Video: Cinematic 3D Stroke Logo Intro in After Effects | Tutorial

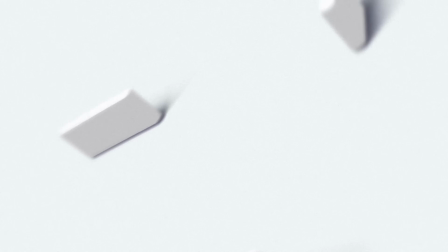Let's marry 3D and outline animations to create this awesome 3D stroke intro.
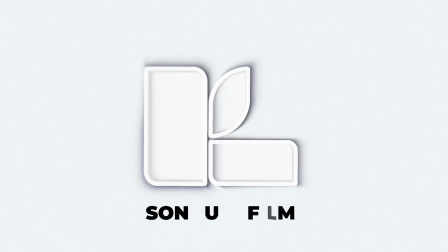You'll be able to use any logo or object to easily create this effect. And you'll see it's actually very easy to create an awesome looking 3D effect. Hey, what's going on, internet? Josh Noel from SonduckFilm. Please be sure to drop a like on this video and let's jump in and create an awesome logo animation.
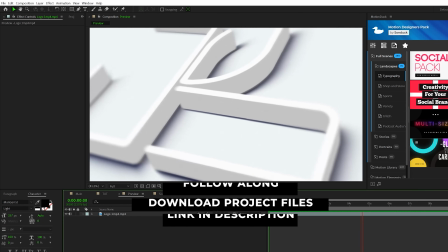All right, as always, you can download the project file for free and you can just use this as a template if you wish. So to get started, the first thing you're gonna wanna do is create a new composition and import your logo.
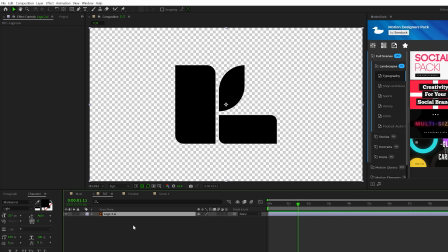You can use a PNG logo or you can use the Illustrator version of a logo as well, but it doesn't matter.
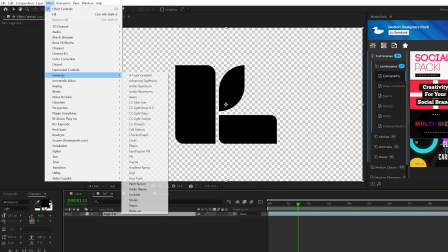But once your logo is in your timeline, go to Effect, Generate, and grab the Fill effect and make sure that the color is set to white.
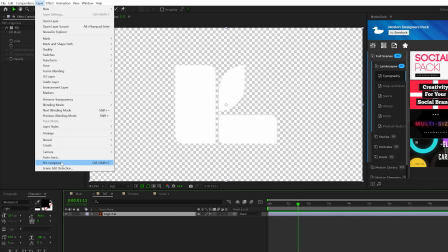And then we select our logo, go to Layer, Pre-compose, you can call it Logo Placeholder.
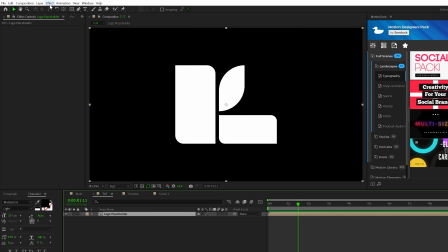Move all attributes and click OK. Okay, so to turn this into a stroke logo, all we're gonna do is go to Effect, Generate, and grab Vegas.
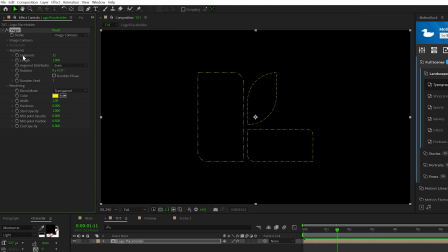Set the blend mode to Transparent. Let's go to Segments, increase that all the way to Max, which is about 250. And we'll come here to Color, we'll set it to White. Go to Width, we'll set this to 15. Go to Hardness, set this to Max, which is 1.
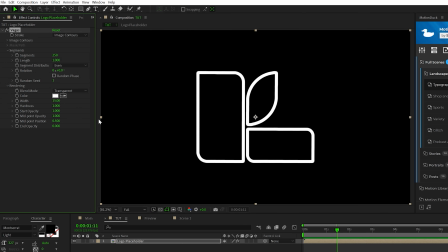Go to Midpoint Opacity, set that to Max as well. The Midpoint Position to Max. And the End Opacity to Max as well, which is all 1. So all we need to do is animate our logo. So to do this, we add a keyframe for Length. We'll hit U to bring up the keyframe and we can bring this keyframe forward in time maybe to 8 seconds.
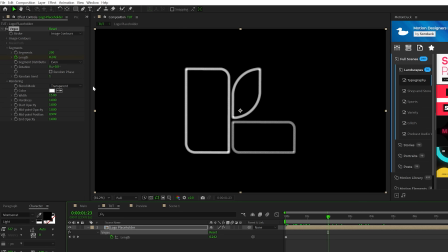And then we'll set our length down to 0. And to animate it as a stroke, we need to come here to even and set this to bunched. So now we'll have this very slow stroke animation of our logo. You can adjust the last keyframe to affect the speed of the animation. We want this animation to be slow so we can create a cinematic scene.
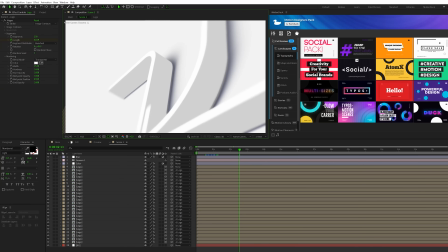So to make our stroke into a 3D stroke, we need to duplicate our layer multiple times, but we're gonna add in a clever expression to make the duplication super easy.
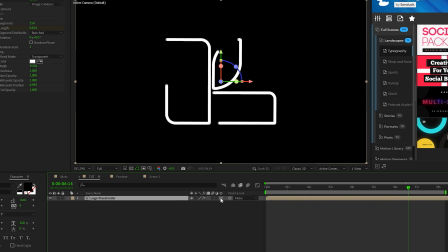So we'll go ahead and turn our logo placeholder into a 3D layer, and we'll hit P on keyboard for position. We'll Alt click the stopwatch. So I'm gonna go ahead and type out this full expression, but please go ahead and pause the video.
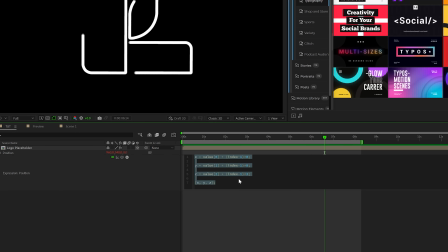So this is the final expression that you need to copy over. This will be in the description so you can copy and paste this. So essentially what's gonna happen every time we duplicate this layer, the Z value is going to move by 3 points. So just feel free to copy paste this so we can quickly duplicate everything.
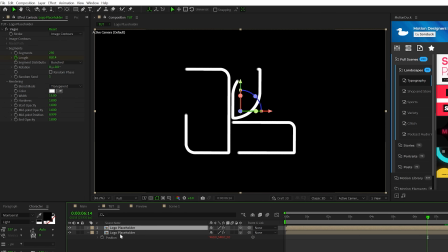So what we'll do is go to Edit, Duplicate, and now you'll see at the bottom layer, the Z value has moved by 3 points. And what I'm gonna do is grab this bottom layer, go to Effect,
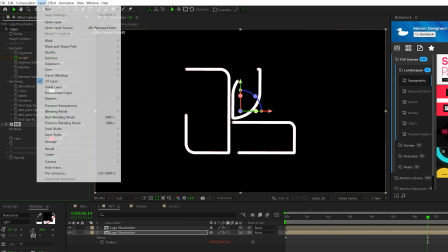Generate, Fill, and then I'm gonna go ahead and create a quick new adjustment layer and go to Effect,
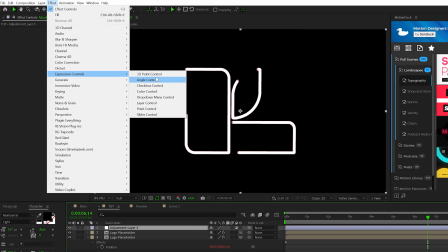Expression Controls, and grab a quick color control to this.
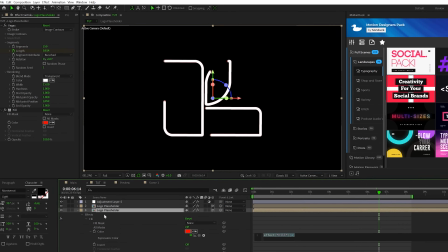And then I'm gonna Alt-click the stopwatch for that fill we just added for the color, and parent this to the color control that we just added.
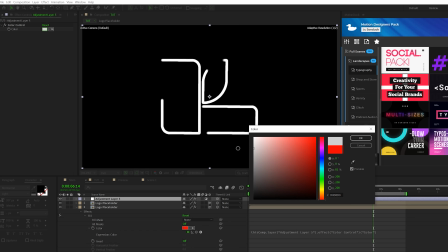And I'll come here and set this to like a very light gray color. And this will create depth.
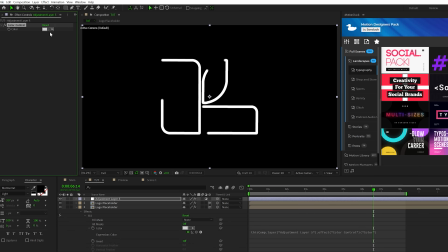And this way you can change the color as we add duplicates on later.
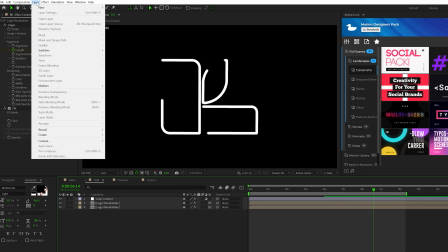And just so you can see how cool this is gonna look in 3D space, we'll quickly go to layer, new camera, click okay.
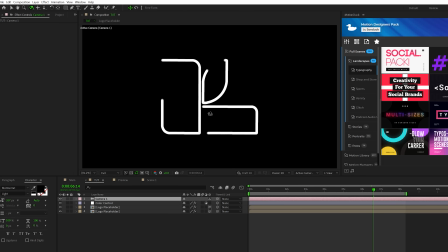We'll hit C on keyboard to grab the orbit around cursor tool and we can just offset this in 3D space really quick so we can see what we're doing.
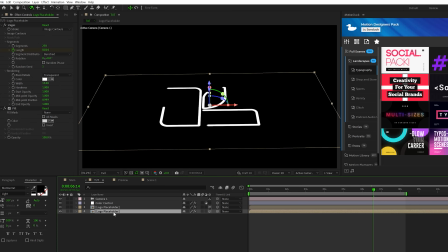So now we come here to our bottom layer and we'll duplicate this a handful of times.
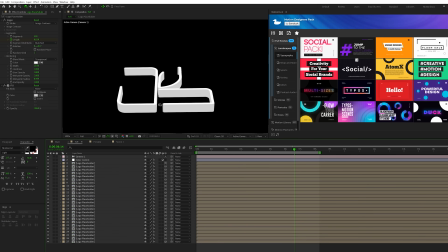So we'll create up to about 27 copies. So now we have a stroke 3D version of our logo here inside of After Effects.
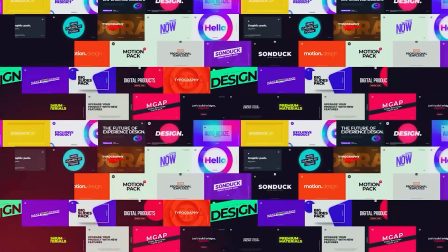And of course, before we move further into our video, if you like saving time while producing awesome work,
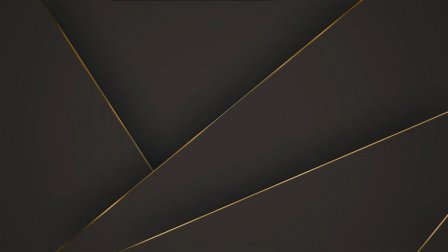we have over 18,000 templates for you to use here in After Effects and Premiere Pro.
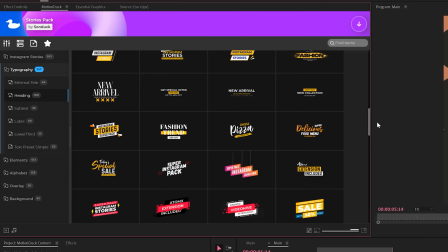With the Motion Duck extension, you can preview, apply, and modify any templates within a few clicks.
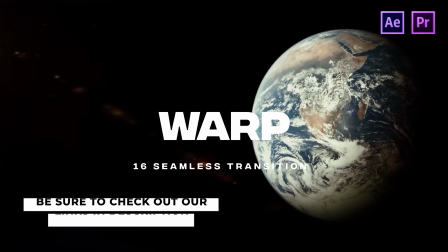Be sure to check out our links in the description below to see all the template packs we have, and don't forget to download your free packs here for Premiere Pro and After Effects.
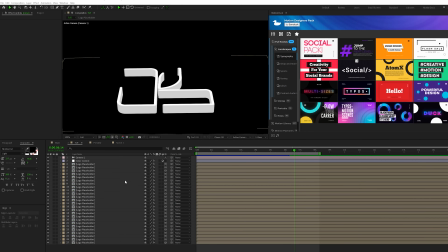All right, so the hard part is out of the way and we can start stylizing this scene. So the first things first, we wanna create ourselves a background.
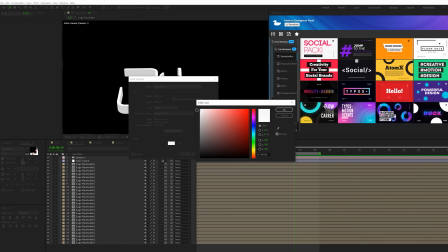So we'll come here to layer, new, solid. I'll set it to a very light gray color and click okay.
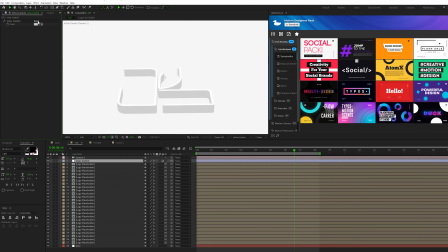And I'll put this underneath everything. And because we have this color control, you can easily change the color of the logo to whatever you want. So we can darken this down if we wish, the sides of the logo at least. So one thing we need to do is make sure that this logo stands out from the background. So what we'll do is come here to the second to last layer, which is layer 26 in my case. We'll Alt click the stopwatch for color and this will remove the expression.
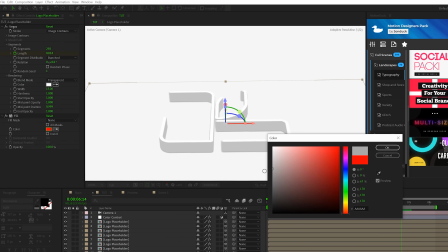And then we'll come here and set this to like a darker gray color and click okay.
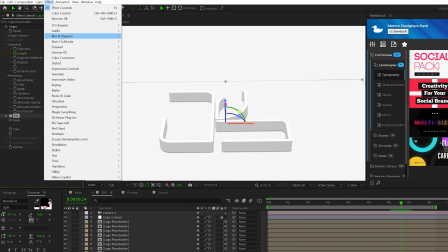And then we'll go to Effect, Blur and Sharpen, and we're gonna grab a CC Radial Fast Blur.
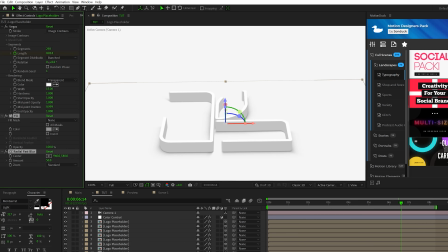And then we'll go ahead and copy the fill and the CC Radial Fast Blur, go to the last layer, we'll delete the fill and just paste this in here.
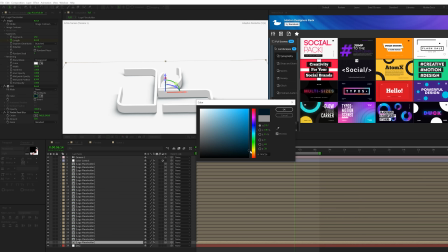And we can change the color of the fill to something else. Maybe like we'll do a very dark blue and this will give it like, you know, a touch of color to the shadow.
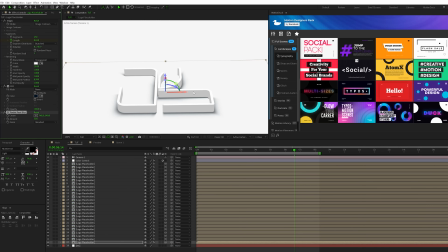And you're also welcome to change the center of the CC Radial Fast Blur. That's gonna change the direction of the shadow. But now we have this nice drop shadow effect inside of here, which is gonna make our logo stand out. All right, so now we need to talk about camera angle and building out a full cinematic scene. So what we're gonna do is grab our camera tools here at the top.
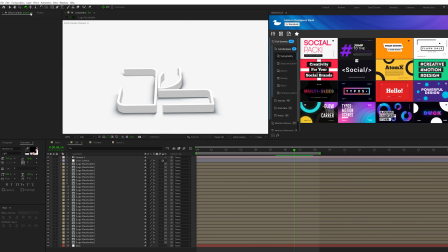You can hit C on your keyboard to cycle through them. What we'll do is we can cycle through C on our keyboard and you'll have this double lined icon. This will allow us to zoom into the scene. And let's make sure we're looking at this at, you know, before 2 seconds.
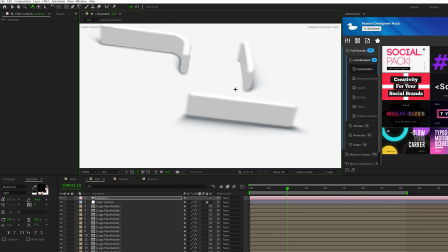And you can just cycle through the tools, see what you get, and you know, start moving around the camera.
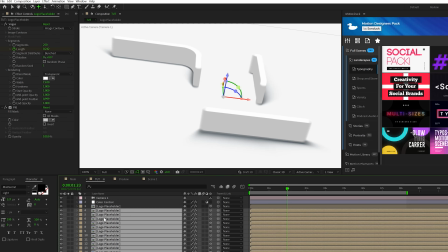And another thing we'll do is we'll grab all of our logo placeholders except for the top one, and we'll parent it to the top logo placeholder.
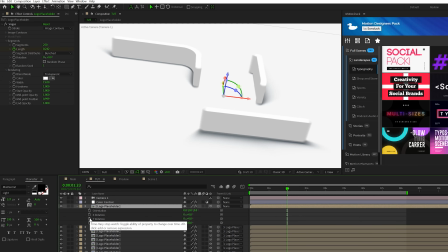We'll hit R on keyboard for rotation. We'll alt click the stopwatch for Y rotation, and we'll type in time *5.
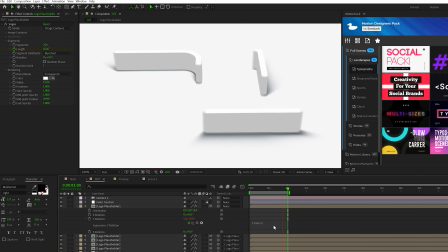And this will rotate our logo to make it look like the camera is actually moving. So feel free to play around the camera until you find the angle that you wish to use.
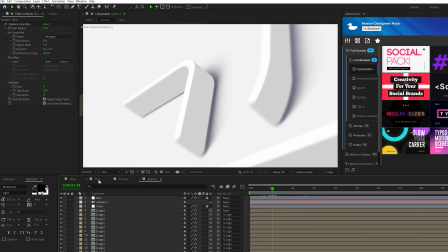And the last effect I want to apply is a blur effect.
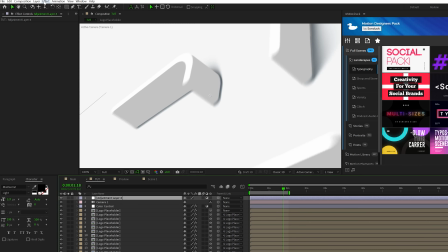So to create this, we'll add an adjustment layer and we'll go to effect, blur and sharpen, and grab a camera lens blur. We'll set the blur radius up to say 15. And we'll come here and grab the mask tools here at the top, grab the ellipse tool, zoom out, and we'll just draw out a perfect circle kind of like this.
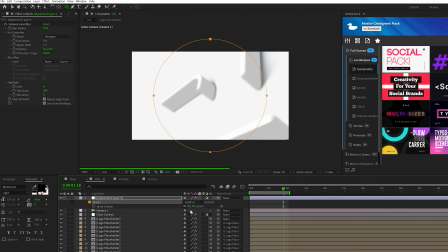And we'll set that mask to subtract, hit F on keyboard for mask feather, and set it way up, like maybe 200 to 300.
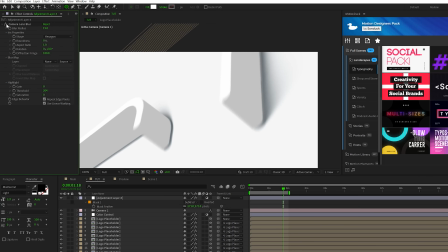And you know, this will blur out the edges of your scene, making it just a little bit more appealing to look at.
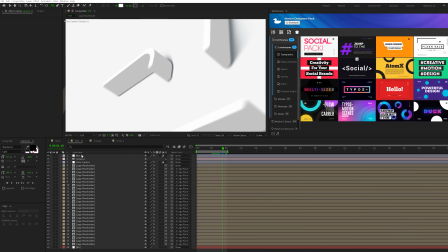All right, so now we're in the home stretch, and now we're gonna build out the final scene where we can zoom out on the logo and get different angles.
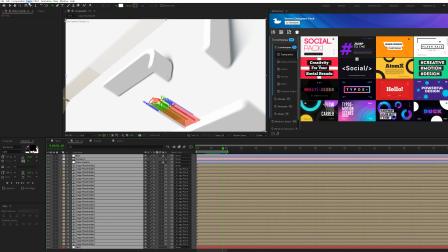So let's select everything in our timeline, go to layer, pre-compose. We'll call it scene one, click okay.
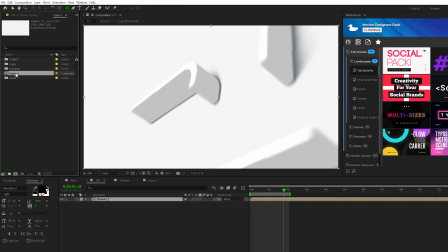Let's go to our project panel and you'll see scene one pre-composed here. So what we need to do is duplicate it, and we'll bring scene two into our timeline like so.
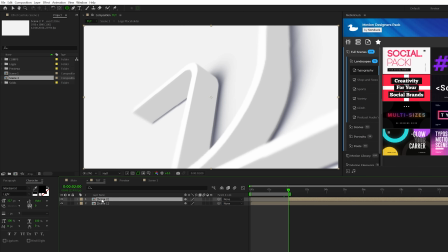And we'll drag the endpoint into 2 seconds on scene two. And now we can double click scene two and cycle through our camera tools, maybe zoom out of the scene a little bit.
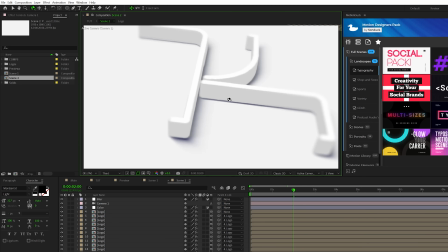And you know, we'll just start to reposition the scene, getting a different camera angle here. Another thing we'll do is go back to our logo and go to the transform properties.
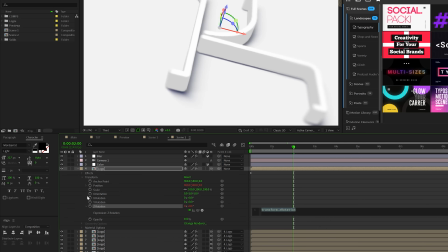We'll alt click stopwatch for Y rotation and then alt click it for Z rotation. So this time we'll be animating the Z value of the logo instead of the Y value.
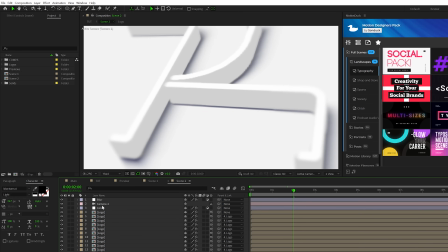So we'll get a different animation. So simply just go ahead and move the camera around until you find the animation that you want.
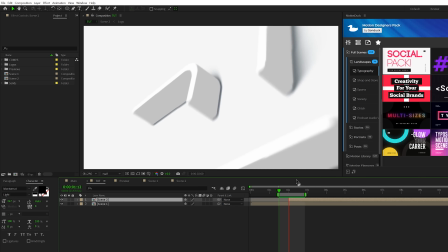So as we go back to our main comp, we have two different, you know, looks at this animation.
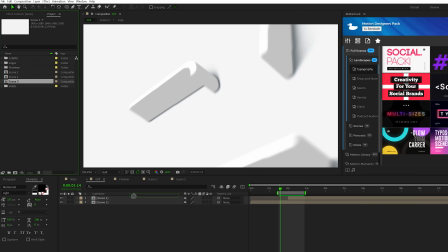And to close out the scene, we'll do one more duplicate in our project panel, bring it into our timeline, drag in the endpoint, go into scene three.
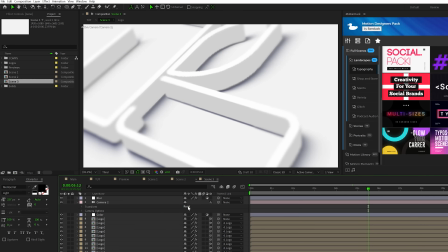You know, we'll come here to our camera settings. We'll actually just reset everything this time around because we want to have a straight up angle.
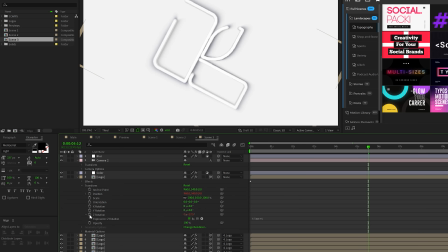Go up to our logo layer. Maybe we'll just alt click stopwatch for Z rotation because we want to just keep this straight on.
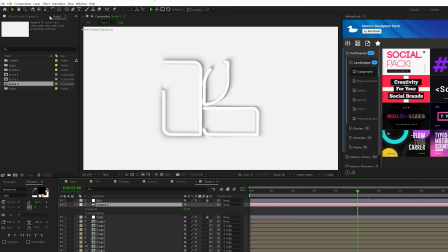And this time around, we'll actually just animate the camera. So right at 5 seconds, we'll come here, open up transform, add a keyframe for point of interest and position.
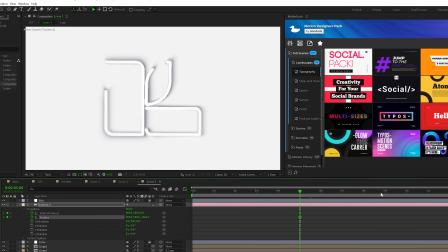We'll move forward in time, maybe to 10 seconds. And we can just grab our dolly in and out camera tool and we can just like zoom out of the scene. And this will carry out the final look of the animation.
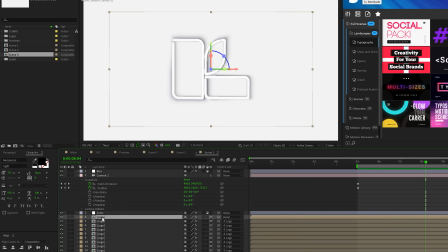One thing that we should think about doing here is actually duplicating our logo layer here at the top, going to effects controls, deleting the Vegas effect.
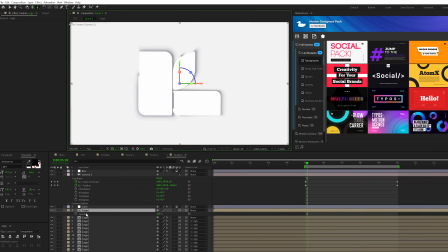And you'll see that will fill in the logo and all that, but what we actually wanna do is when we hit here on keyboard for opacity, add a keyframe for this, set it down to 0%, move forward in time, and maybe set up to like 50%. And this will kind of help, you know, just build in the actual fill of the logo by a little bit.
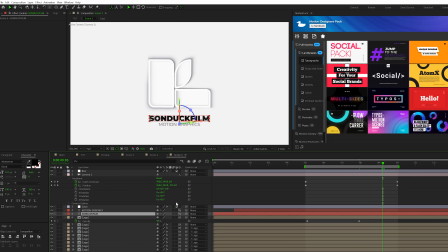And you can go ahead and add titles and make those 3D layers, and that will automatically animate into the scene because of the camera effect.
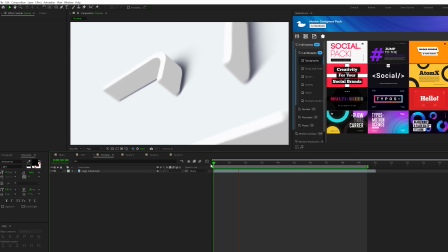So it's all said and done, we can have this really cool animation with our logo here animating with the strokes, and we have our final zoom out of the scene, revealing some titles if you wish to do that, and there you have it. So to close out the video, you can download our free After Effects and Premiere Pro template pack that comes with our Motion Duck extension. Be sure to hit that subscribe button if you're new here, and always be creating.